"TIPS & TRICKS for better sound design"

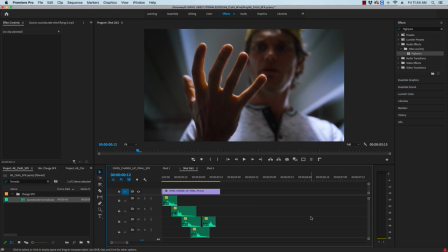253s
But for time's sake, I'm just going to drop some miscellaneous cloth drop sound effects from Sounds Crate and stack them on top of each other.
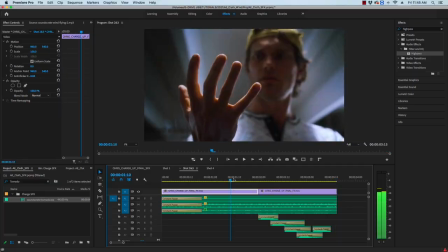263s
We kind of want these sounds to sort of blend in with the aura sounds, so not too high but not too low either.
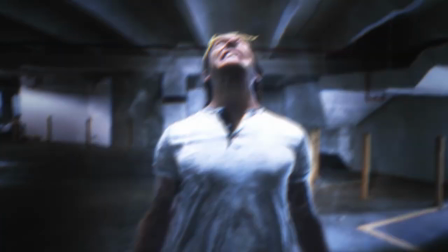271s
And now we have the power burst part of the effect, which is where you can really play around with the sounds you use, depending on how you imagine the transformation should sound like. Some of my favorite sounds to use for an effect like this are Anime Explosion Energy.
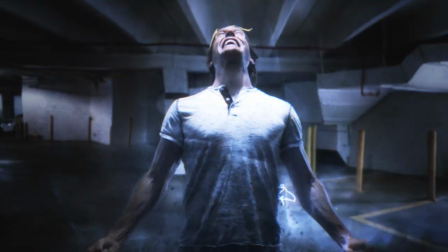287s
anime lasers, sci-fi impact,
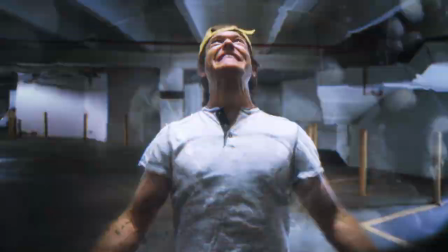291s
anime aura, and anime burst.
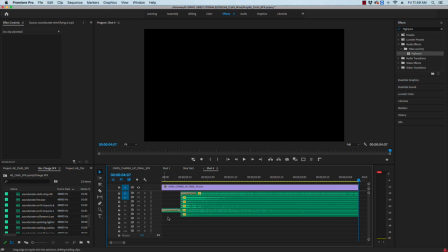300s
I'm also going to throw in a fire sound effect, a sci-fi swarm, and an earthquake for the aura sounds and kind of the idea of the environment is shaking.
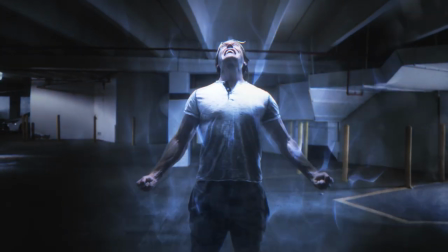314s
We also see a tiny little bit of electricity going around Chris's torso, so we're not going to forget about that and add some sparking lightning. Funny enough, for Chris's scream, we actually didn't record him screaming at all.
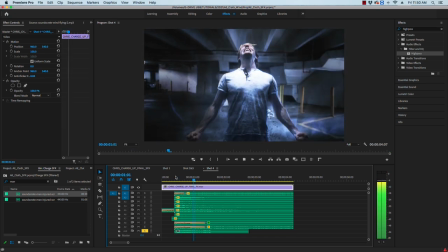327s
Instead, I dropped in one of our injured man screams from Soundscrate, slowed down the clip while adjusting the pitch, and added some delay and reverb.
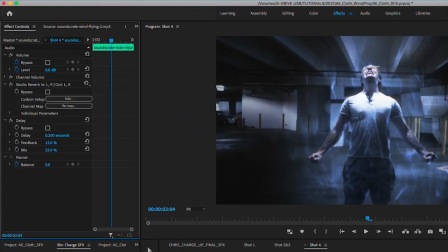336s
So you can customize these effects to your liking, but these are the settings for the delay that I use, and this is my preferred reverb preset.
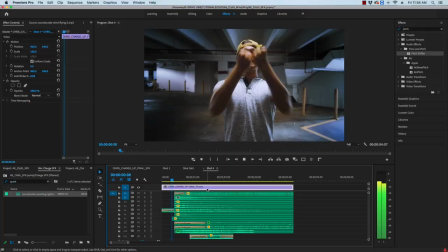346s
This is going to be the loudest part of the video, but if you look on the right at the audio meter, you'll see that we're going into the red. this means that the audio is clipping so we're going to adjust all of the sound effects until we get something that doesn't quite go
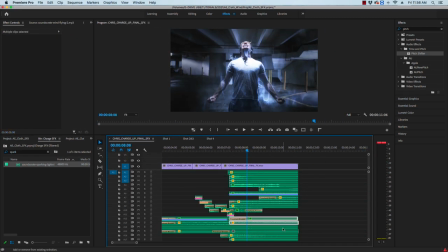359s
over zero DB. This last bit is optional but I found that it helps me a great deal when it comes to doing the final mix for my sound effects.
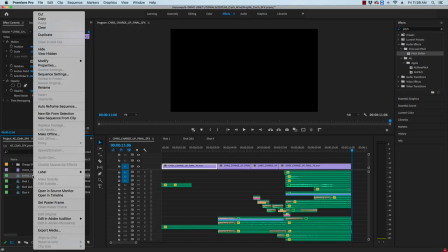371s
In our project window I'm just going to right-click the sequence we've been editing in and create a new sequence from clip.
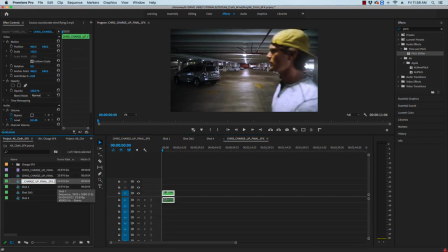377s
This will essentially pre-compose our big audio collage into a single audio track that we can edit as a whole.
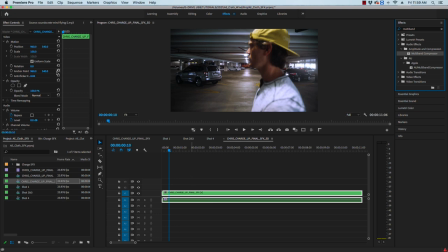383s
In the audio effects, select multiband compressor and adjust it to the broadcast preset.
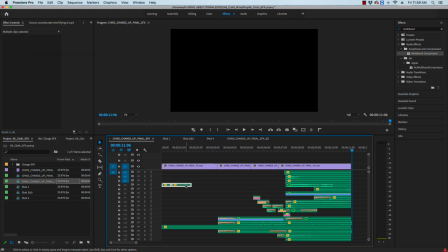387s
This will more or less mix the audio to be more level, but if certain sounds suddenly become too pronounced, you can go back to the original sound comp and decrease the volume of those sound effects accordingly.
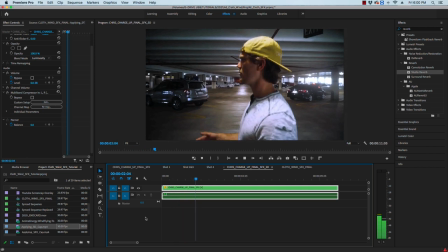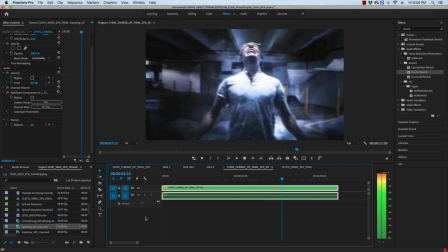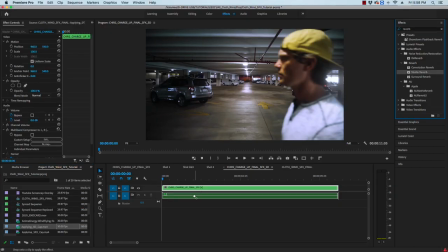409s
It's in this pre-composed track layer that we're going to add our reverb, since the area that we're filming in is spacious and it has hard flat walls. Flat walls like parking garages and caves and cathedrals are going to have a lot more reverb than something like a well-furnished living room or like a closet full of clothes. For time's sake let's just set it at small room reverb. Now that we have all of our fully organized we can use this sequence to start laying down some music and sound
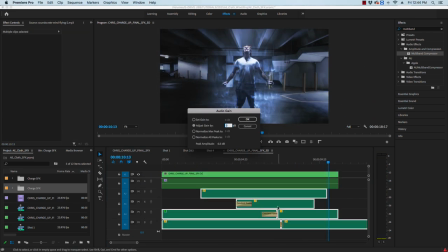435s
design elements from Soundscrate and change the levels in order to not obscure all of our hard work.
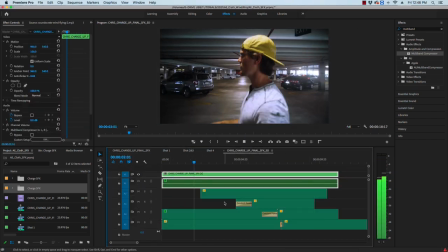441s
And And we're done!
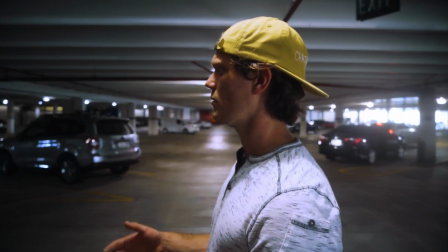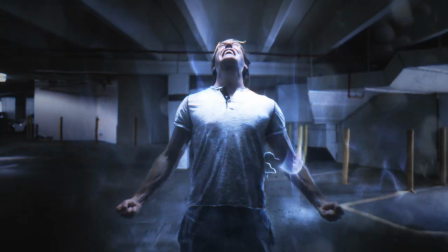So that's my general process, I hope you found it informative, or maybe at least interesting. Please leave a like if you enjoyed this video or found it useful, and leave a comment below if you want to see more videos like this. Thank you all so much for watching, and remember to make it awesome!